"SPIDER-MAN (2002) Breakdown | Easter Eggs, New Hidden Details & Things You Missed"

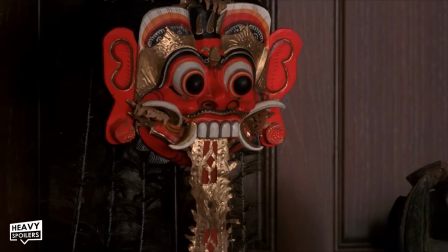968s
This was an intentional choice by the production to give the Norman Osborn character a fascination with masks from different cultures to inspire him to
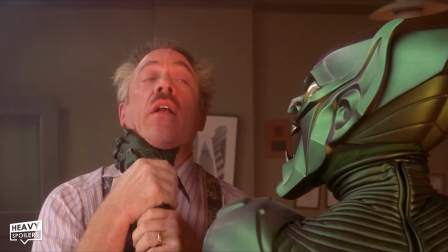976s
create his horrifying Green Goblin mask to strike fear in the hearts of anyone who would dare try to fight one of Oscorp's super soldiers.
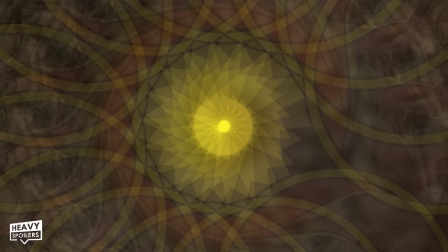983s
And behind the woman who tells Norman about Dr. Strom's death is a mask that looks a lot like Dr. Doom, in my opinion.
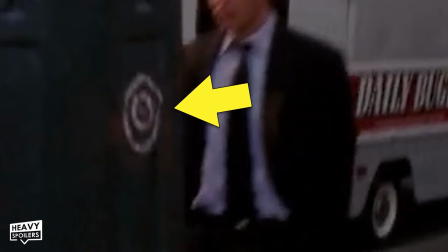989s
However, that could very well just be coincidental. But since this is a Marvel film, you never really know. And in the same vein,
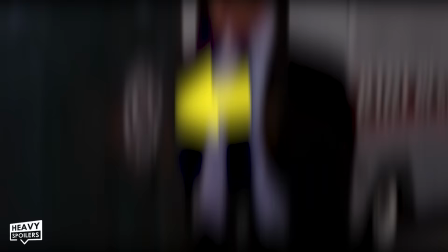994s
you can also see what appears to be a white bullseye on a beam to the entrance of the subway as a Daily Bugle truck drives past Midtown High,
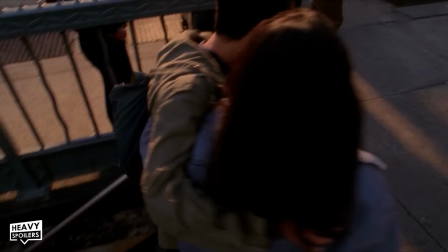1003s
possibly a nod to the Daredevil villain Bullseye and his signature white bullseye symbol. But again, this could just be a random bullseye that somebody drew on the subway.
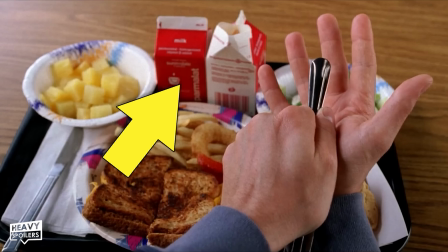1010s
Who knows? I'm just pointing things out that I see. And after this, we see Peter eating his lunch with two cartons of milk like a fucking serial killer
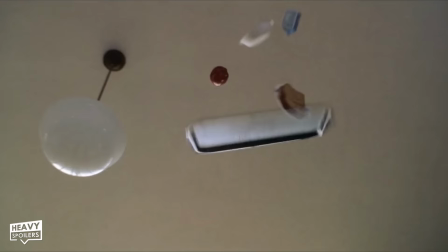1018s
before getting that impressive spider moment of Peter catching MJ's lunch after she almost slips and falls.
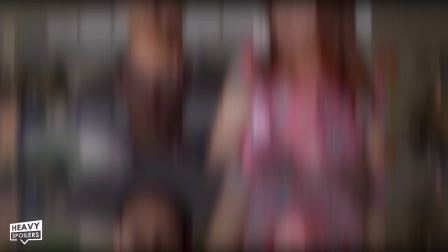1024s
And the reason why it's impressive is that Tobey Maguire actually caught all of those falling lunch items, as director Sam Raimi wanted to use real items instead of CGI in order to make it look authentic.
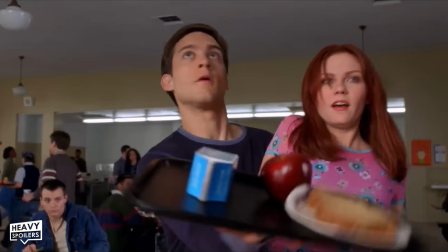1036s
And because of this, it took Tobey Maguire 156 takes in order to make that shot happen.
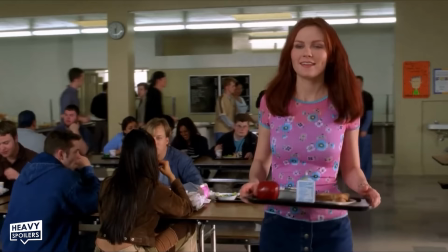1041s
My God, that must have been a really stressful day on set. But before we move on, let's take a moment to inspect MJ's outfit.
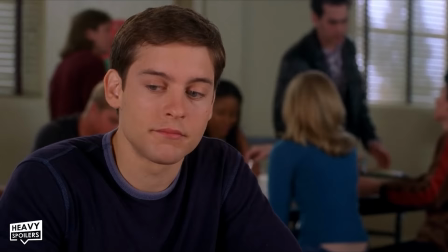1048s
And no, I'm not trying to be the fashion police for a teenager, because, you know, I'm not a creep.
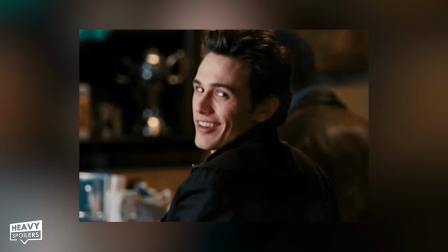1053s
I just want you guys to notice the flower design on her shirt.
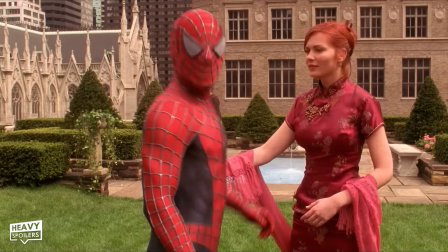1056s
Throughout this movie, both MJ and Aunt May are fairly consistently wearing flowers on their clothing,
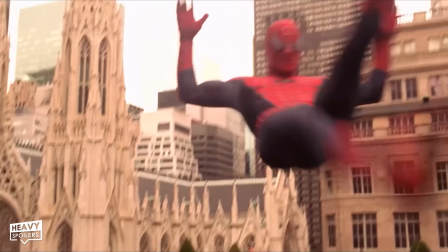1063s
likely to symbolize how precious both of these women are to Peter and how he seeks to take care of them,
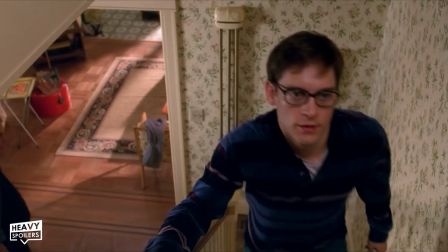1068s
much like a gardener would take care of their plants. Aunt May's house is also decorated in flower decor for this reason as well, I believe.
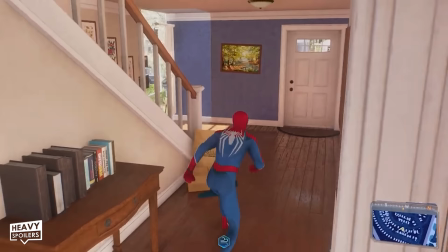1075s
Very nice and subtle design choice by Sam Raimi here.
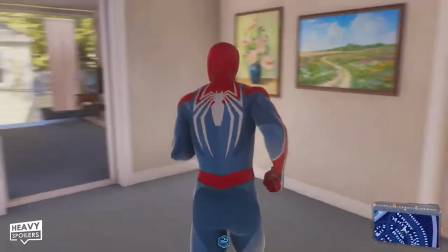1078s
In the Spider-Man 2 video game, we find out that his version of Aunt May was also obsessed with flowers as well, likely inspired by the Aunt May from the Sam Raimi Spider-Man movies.
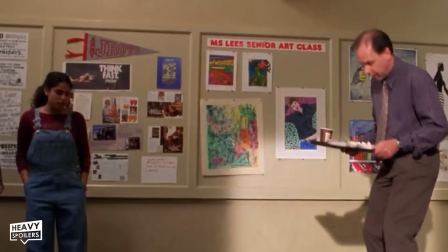1086s
But anyways, after Peter sends Flash Thompson flying, we can hilariously see a poster on the wall that says "Think Fast," which is perfectly
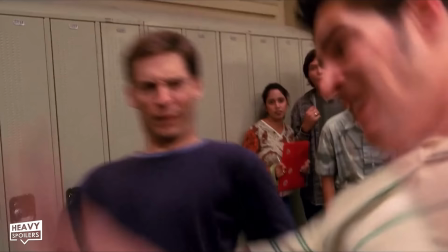1094s
placed in this moment considering that Flash didn't think fast enough in order to avoid getting beat down by some radioactive virgin.
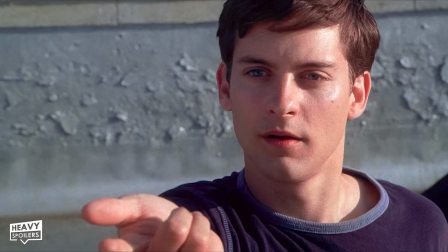1102s
But later on, when Peter is up on the roof trying to squirt his spider wrist juice all over the fine people of New York,
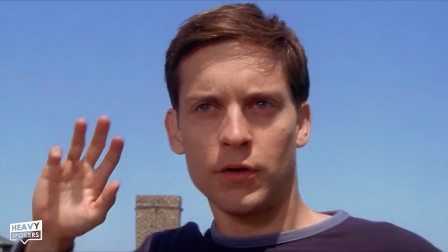1107s
Peter references DC Comics superheroes Superman and Shazam when he yells "Up,
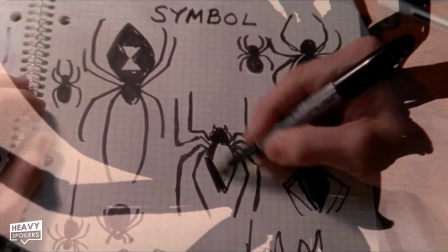1112s
up and away, Web," and Shazam. Then during the montage that we get when Peter is trying to nail down the the design for his Spider-Man wrestling costume,
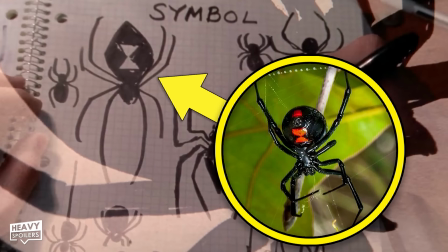1120s
we can see that Peter was initially thinking of becoming a Black Widow-themed super wrestler,
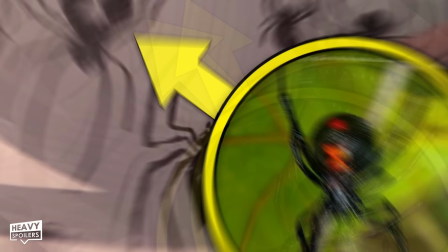1125s
as the symbol for the Black Widow spider can be seen on a number of Peter's school book sketches.
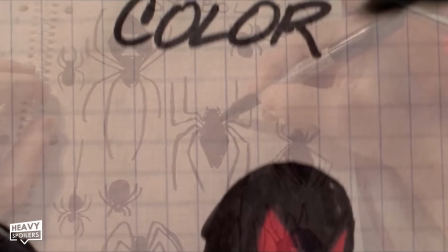1130s
But one of my favorite spider concepts that Peter draws in his notebook has got to be this black suit Spider-Man with these red eyes and spider symbol,
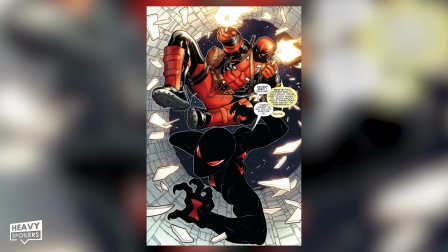1138s
a costume that is apparently also deeply inspired by the black and red Black Widow spider.
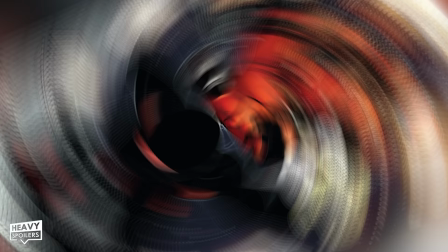1143s
Marvel Comics would go on to make this Spider-Man suit design canon in the pages of Spider-Man Deadpool number 8,
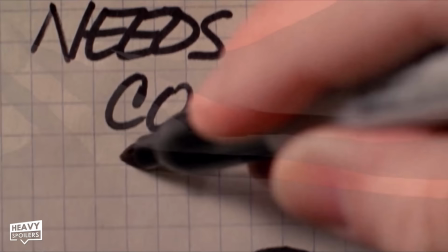1149s
when a darker version of Peter Parker makes himself a fresh new suit to match that new attitude.
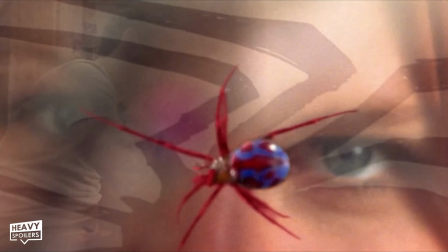1155s
But then, directly after this, Peter realizes that his suit needs more color and immediately starts thinking about both Mary
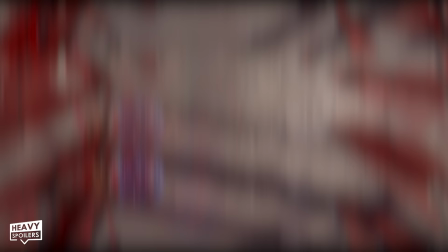1161s
Jane's red hair and blue eyes and the red and blue theme of the super spider that bit him,
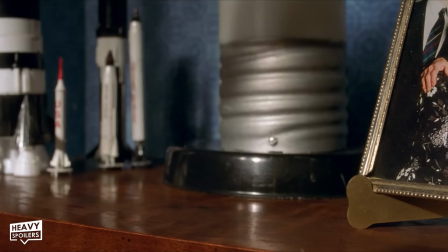1166s
causing Peter to be inspired to add red and blue as the core colors of his costume.
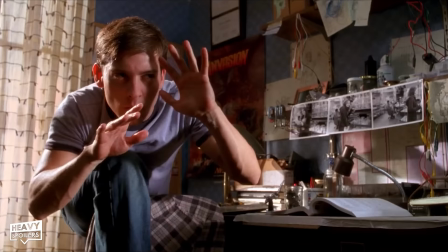1171s
And right after this, when Peter is attempting to shoot his goo at a can of Dr. Pepper,
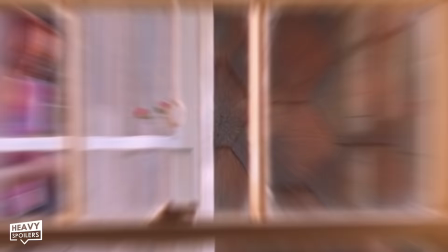1175s
we can see that Peter has hung copies of the field trip photographs that he took of Mary Jane right at the top of his desk so that he can see her every time that he works
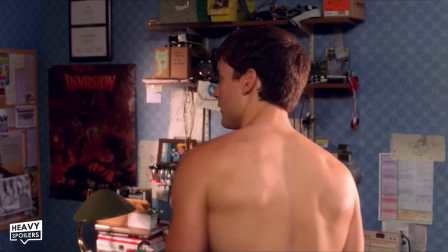1183s
in his room, which is kind of creepy. But hey, at least we know that his heart is in the right place.
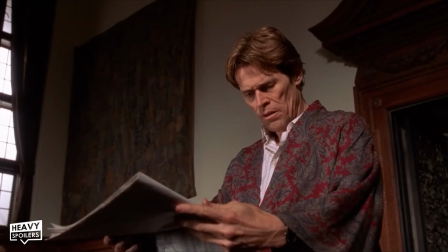1188s
Still creepy though. But anyways, in the next scene, when Norman Osborn starts reading that extremely informative Daily Bugle news article,
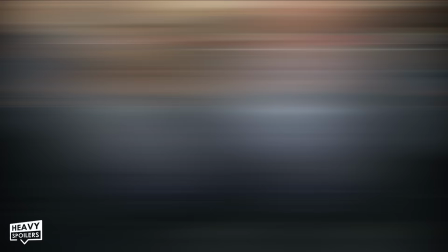1195s
the very top of the front page has the words "International Playboy Grant Curtis sued for palimony," which is a reference to one of the movie's producers, Grant Curtis, who is recently an executive producer on the Moon Knight TV series for Marvel Studios.
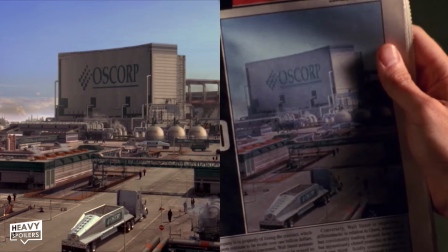1209s
The front page article about Oscorp that Norman looks at here seemingly uses the same wide shot of Oscorp that is used early on in the movie.